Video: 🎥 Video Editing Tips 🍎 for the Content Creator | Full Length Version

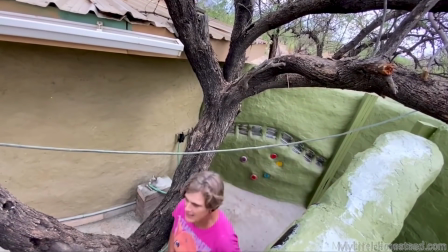Of course, the most obvious is to film the progression of the project,
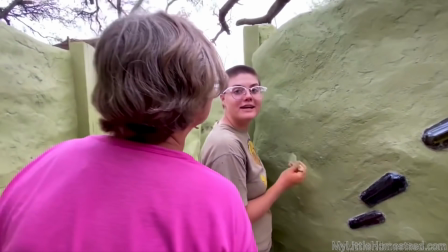carefully selecting times when something new is happening and getting shots of people having fun or describing something that cannot be easily deciphered from the visuals.
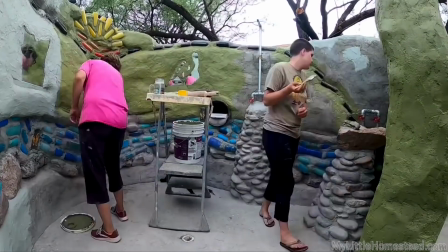Timelapse works well to quickly show the whole process or fill in movement too boring to watch in real time, but needed to tell the story.
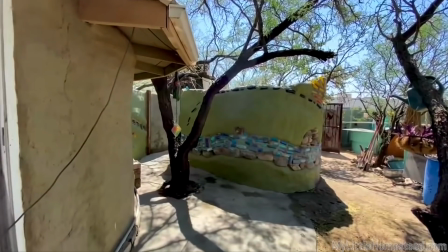Established shots are important and easy to forget, but they add greatly to the show. These are scenes that show the entire setting.
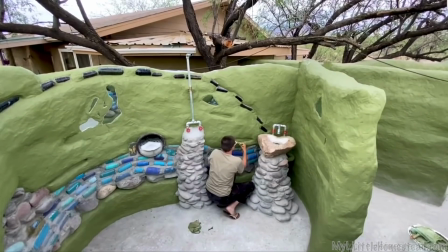It could be as simple as a scene from a few feet away of a person at a table, anything that takes in the whole scene or location.
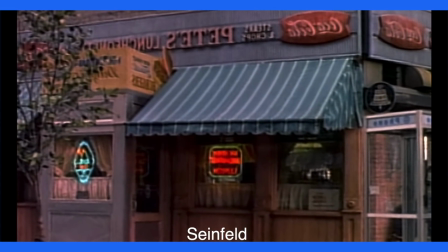For example, if you watch a sitcom or drama on television, you will see a quick shot of either the outside of the house,
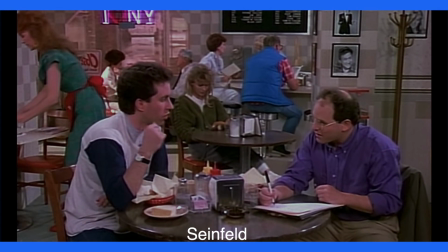business, or someplace that helps us know where the scenes that follow are going to take place.
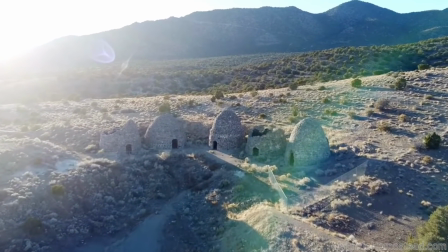Shows are consistent throughout the entire series. This is where a drone shot comes in nicely, but any properly placed camera will work.
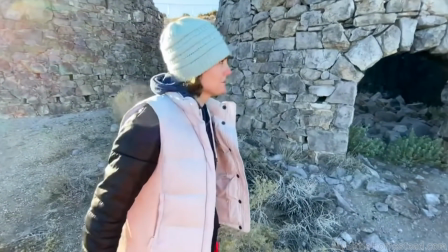One way to communicate is to film action moving towards the subject. This subtly helps the viewer understand we are entering the scene.
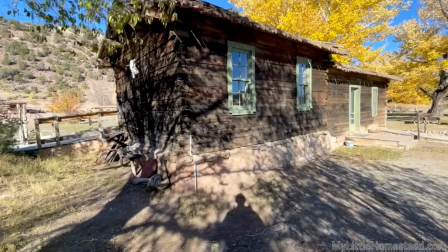For example, we could start with an established shot, move or cut into a closer shot, and then move away when we're ending the scene.
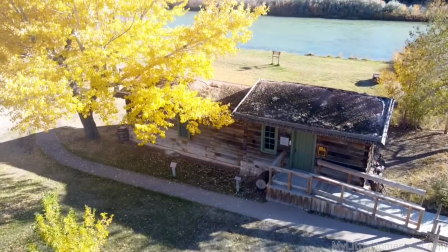This creates a natural feel of beginning and ending for the viewer.
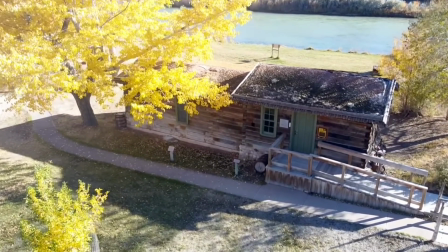In edit, we can reverse a video shot to make sure it moves the correct way, which works fine as long as we don't have people or animals walking.
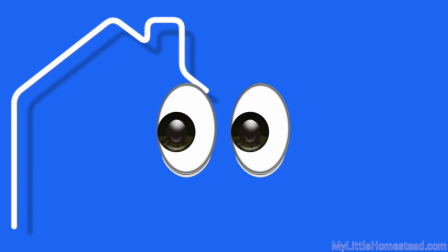Eyes will immediately look to something moving. This brings us to the next point. During editing, we have to be aware of movement in a scene.
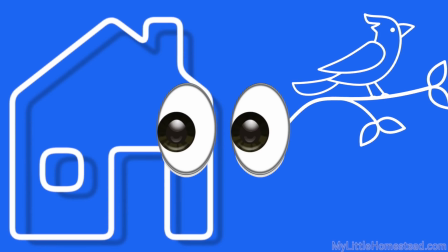If we want to show something on the screen like a finished piece of art, but we have a bird that flutters in the background,
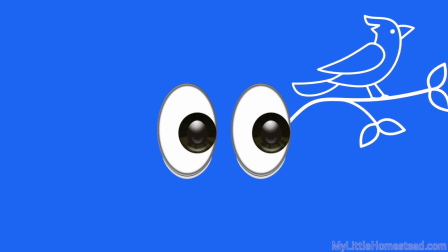a viewer will be drawn to the movement and it will take away from what we're trying to communicate.
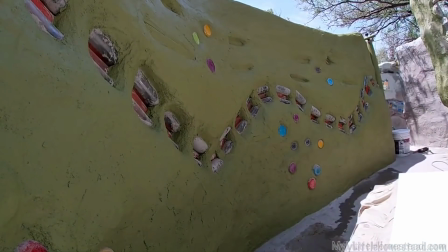Time-lapse is satisfying to watch because it shows progress. We use these especially when one of us is working and nobody is available to film.
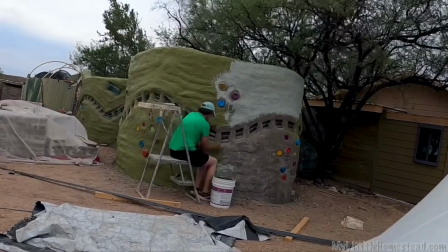The camera is placed strategically depending on the activity. Sometimes when placing it too far back, it becomes hard to see what is changing.
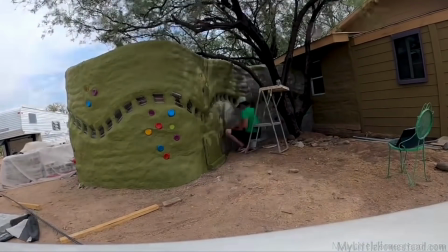We have to determine what is the best placement to see the progress.
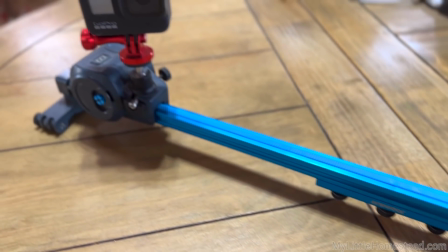There are sliders available for under $100 that will slightly move over time and adds a neat effect to the time lapse.
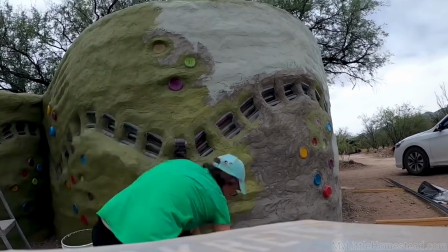However, if we end up having to cut out a chunk of the time lapse, it will have a jump, which ruins the effect.
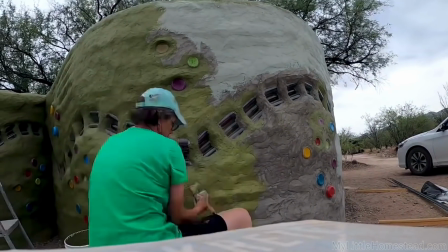To mitigate this, we use a slider when we know the project is going to have a solid hour of work.
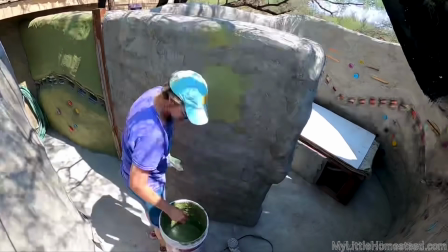Movement can also be created in the editor. We like to have a time lapse along with regular filming during a project, so if we need more visuals, they are available.
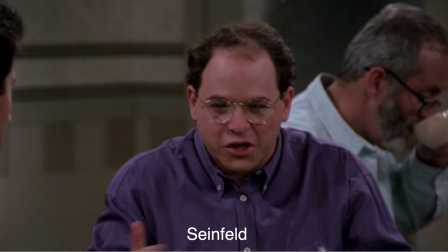When watching either a movie or TV show, we soon discover that camera shots of faces are dominant, and it's easy to understand.
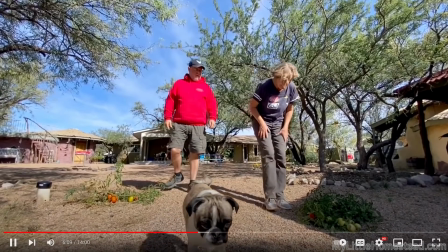Faces are the most intriguing. This becomes difficult when filming a reality show, as it's easy to get caught up in what we're doing instead of our facial reaction to it.
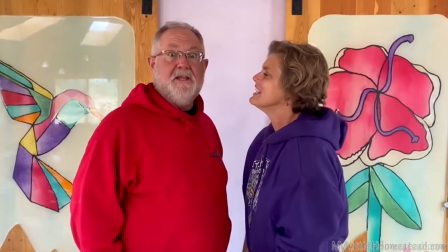We try to do an equal amount of video of what we are doing and faces. This is where interviews work because they give the viewer a clear look at a face.
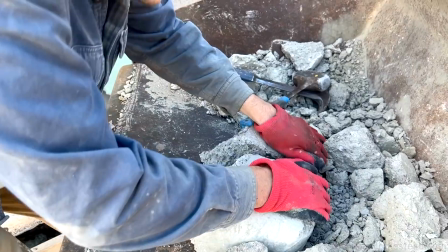While filming a project, we try to get artistic shots and interesting angles along with the ones that communicate clearly to the viewer.
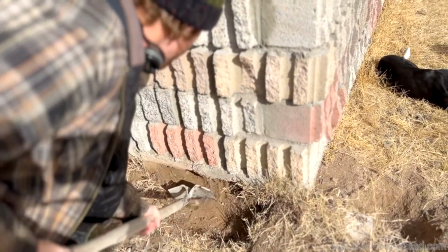Over the shoulder is good as it is one that quickly gives the viewer perspective. Eye-level shots are most familiar to the viewer and work good for established shots.
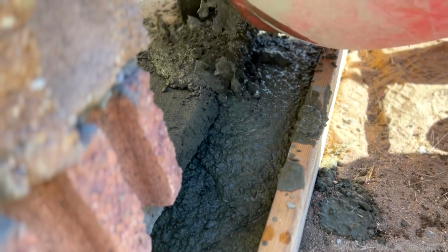Moving the camera to any place but eye level usually makes for interesting footage.
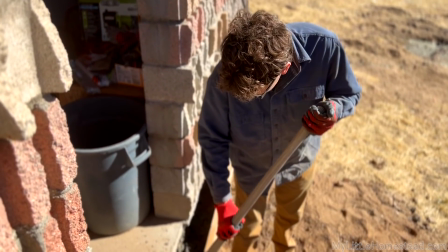People don't usually get too close, kneel down, or get on a ladder to view something, so these shots become most interesting to the viewer.
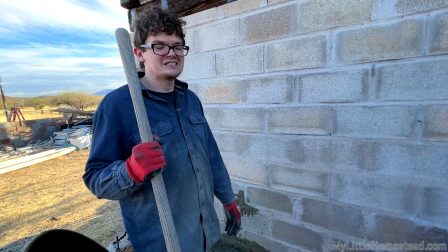During our projects, the camera work is done by whoever is available. We like to have a minimum of 3 people on a project, 2 to do the work and 1 to film.
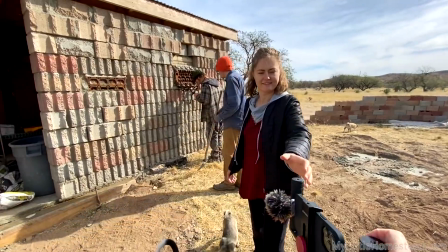2 people in front of the camera creates interaction. We switch places filming, which adds to the variety of video shots since everyone has a unique style.
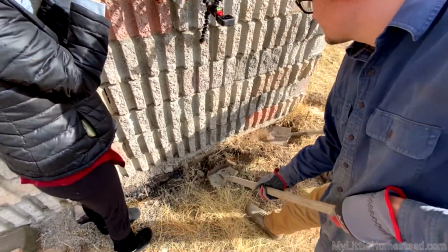One of the most difficult things to remember is to keep the camera steady when filming. It takes a viewer longer to take in a scene than it does in real time.
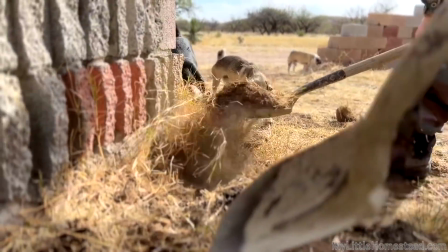It is something we continue to work on. In the moment, we forget we're filming and we take the camera along for a ride.
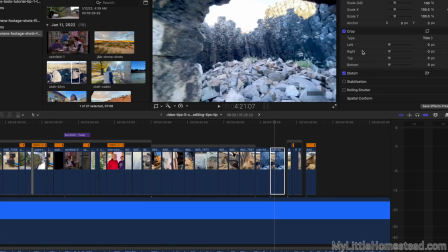It can become nauseating to the viewer if we're not careful. Some shaky movement can be fixed in post-edit, but it's better to input good footage.
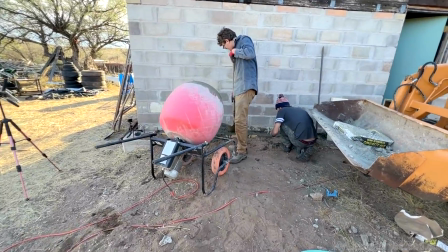When we are ready to edit, it's nice to have different types of footage: established shots, time lapses, artistic footage, eye-level video, and interviews.
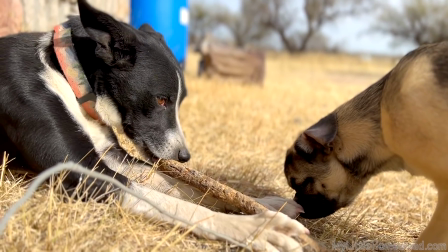We like to have both indoor and outdoor footage as well. Having variety adds to the entertainment value of the show.
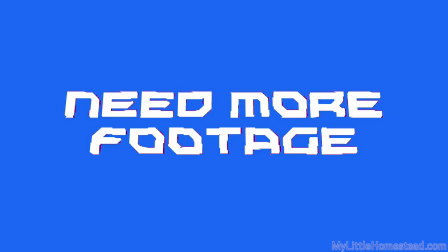If during the editing process we discover we need a shot, sometimes we can go back and reshoot.